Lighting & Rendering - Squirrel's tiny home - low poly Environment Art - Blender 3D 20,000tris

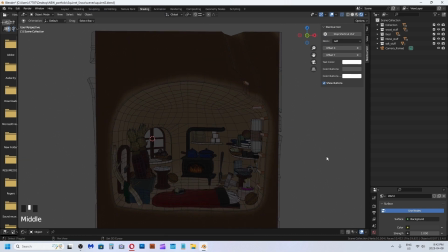(0:03)
To get started with creating basic lighting setup, press Shift-A and go to Create Lights. Select the point light. Transform to a light source.
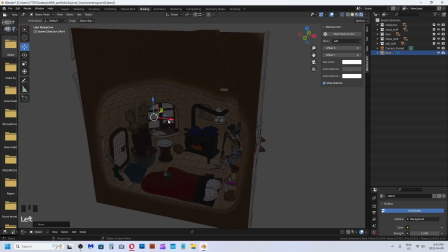(0:16)
I think I will have this be a daytime scene, so I imagine a gentle blue tint light to be coming through this window. This will also highlight the archway and fruit and recipe book on the counter.
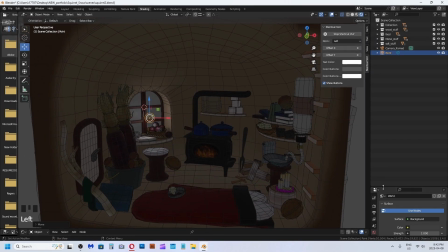(0:28)
Adjust the brightness of the light in the menu on the right. It is located by clicking on the light bulb icon.
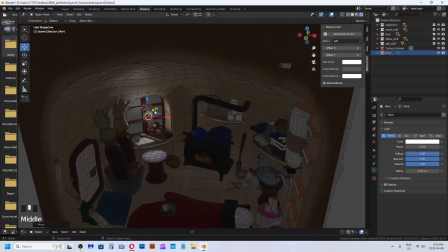(0:35)
Rename the light in the list or by pressing F2. The power is the intensity and the radius is the spread reach of the light.
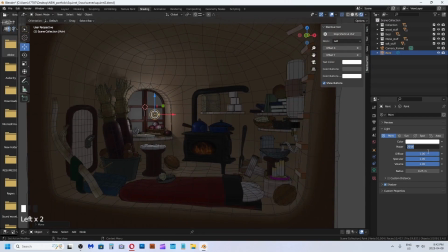(0:44)
The larger the radius, the more diluted the light will be in Blender.
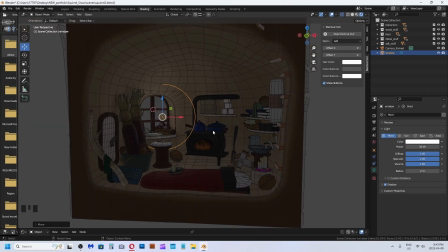(0:49)
Press F2 to rename the light. Now I am going to duplicate this light.
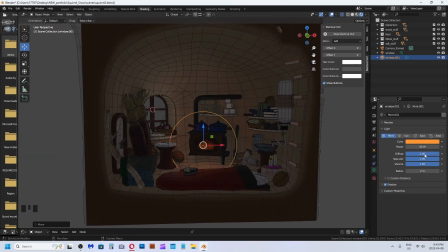(0:56)
Shift-D. Changing the light color to be deep orange for the fire.
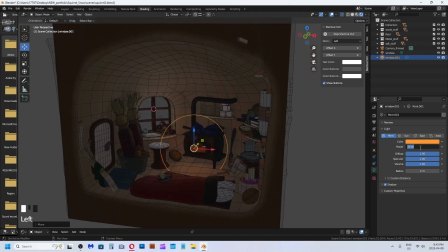(1:01)
Increase the radius and bump up the power by a lot more. Enough to burn down a village.
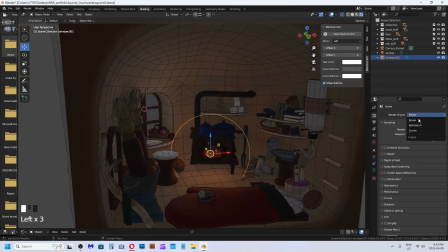(1:08)
In the render settings, turn on cycles and also select GPU, as it is why you bought a fancy computer.
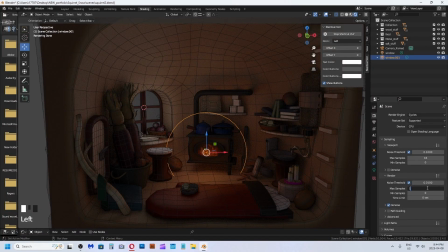(1:15)
I turned down the sampling to 16 so the preview window and renders will be quick. I also turned off denoise as that isn't important at this stage.
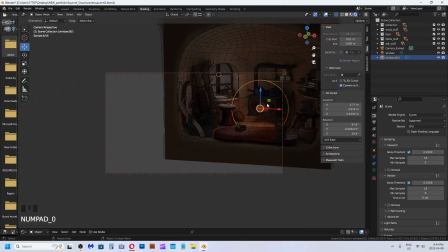(1:25)
If you are using this for detailed texture work to preview, then turn that back on.
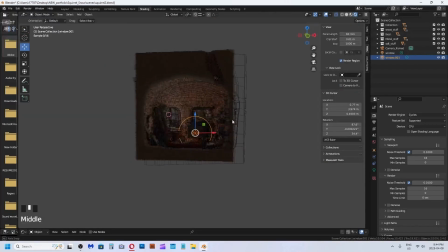(1:31)
For a final render, always have it turned on. I was just showing how locking camera works in Blender.
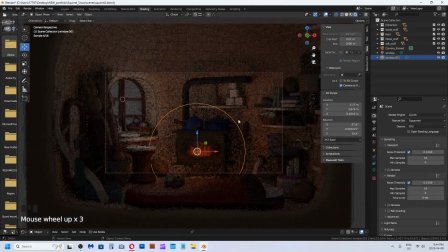(1:39)
It is done through the view window. Hotkey 0 on the numpad to go to camera viewport.
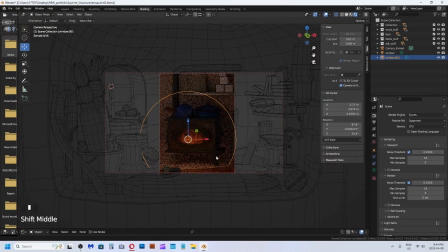(1:46)
Ctrl-B to custom adjust the viewport size. Just ignite already little fire.
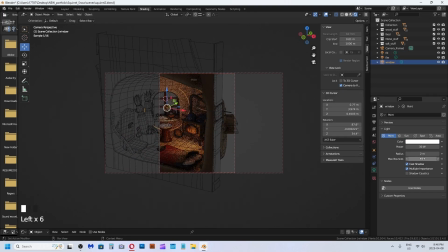(1:53)
OK, duplicate that light, rename it to fill light and change the color and settings to be more subtle, as this is to fill in the shadows and create the false bounce light that would happen in reality. Duplicate the light, Shift-D. This light will be for the candles. F2 to rename.
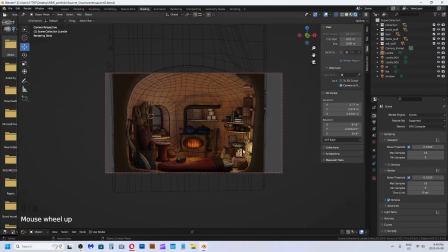(2:11)
Change the settings to suit the light source. For a speed draft preview, I just put at 25% for the render.
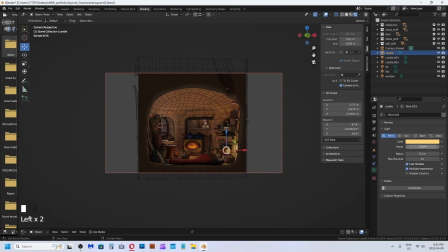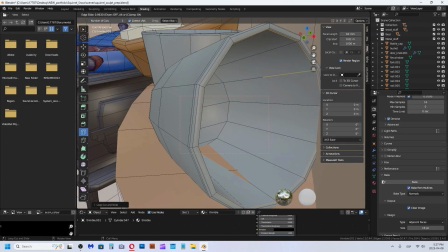(2:26)
I am adding some extra geometry for the normal map bake.
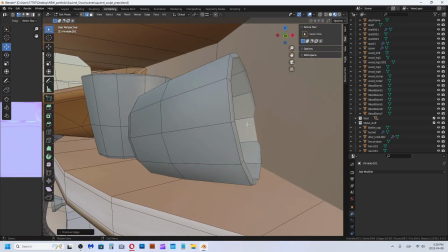(2:31)
Since this is simple cartoony theme and the texture maps are rather small, I am not going to over-worry about how detailed or correct these normal maps are.
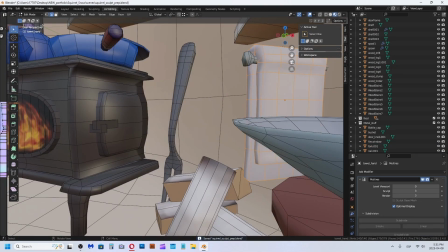(2:40)
I want the normal maps to help with the spec and roughness maps. I am also cleaning up the geometry as I go along.
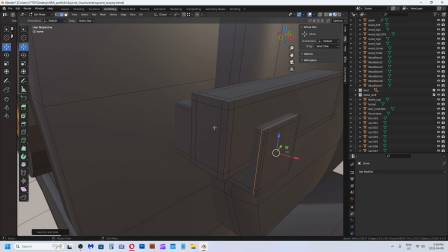(2:48)
For more complex multi-resolution assets that require detailed sculpting,
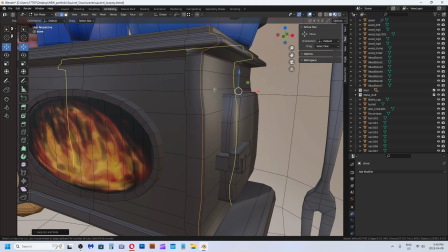(2:53)
I would save off each asset in its own file, as that can crash the scene having so many assets with multi-resolutions on it.
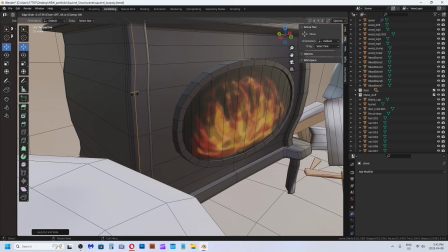(2:59)
For a more thorough details of how to sculpt and bake out maps, look at my Pharaohhound Dog series.
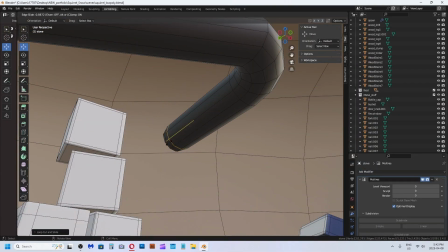(3:06)
Link will be in descriptions. This is a light render with most of the assets, with a small basic normal maps.
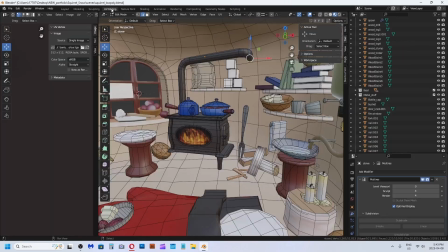(3:13)
I have to redo the oven mitt because the mesh corrupted. The only major things I will be sculpting will be the corn and oven mitt.
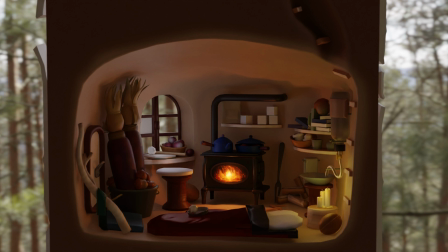(3:21)
I will be detailing in the color textures as well as creating the spec and roughness and maybe bump maps later on.
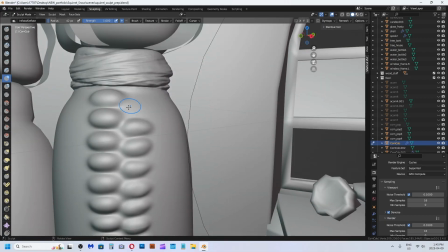(3:28)
Just sculpting this corn. This is really fun and cathartic.
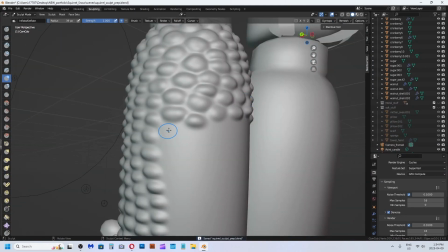(3:33)
I have multi-resolution most of the assets and created a normal map and used that to help with creating the textures in Photoshop.
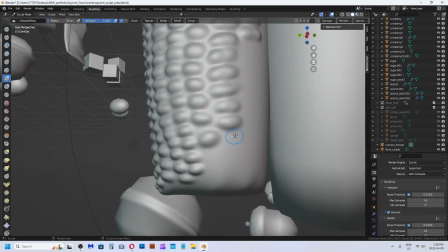(3:42)
I have skipped all that, and the basic node work was able to skip over creating spec and bump maps.
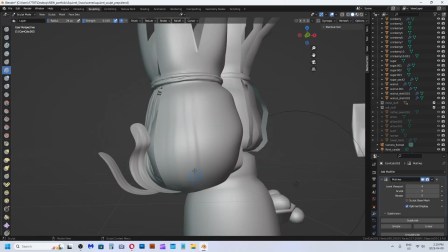(3:49)
Blender can be so forgiving. I just reused the color texture maps and connected it to be the spec or bump as well.
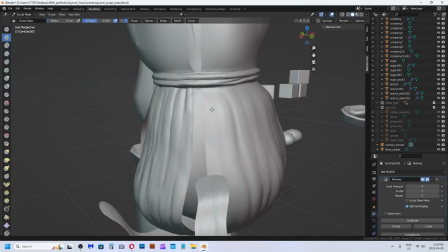(3:56)
What a time saver.
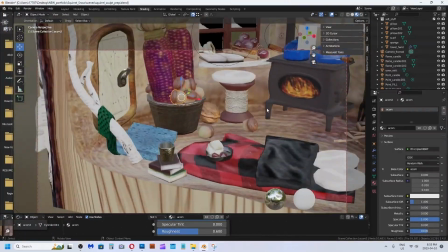(3:59)
Jumping ahead, here is my finished texture work in Eevee render view so you get a clear idea of what it looks like without the final lighting.
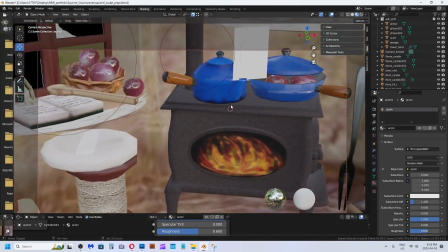(4:07)
Here is the grande tour of the mini house up close.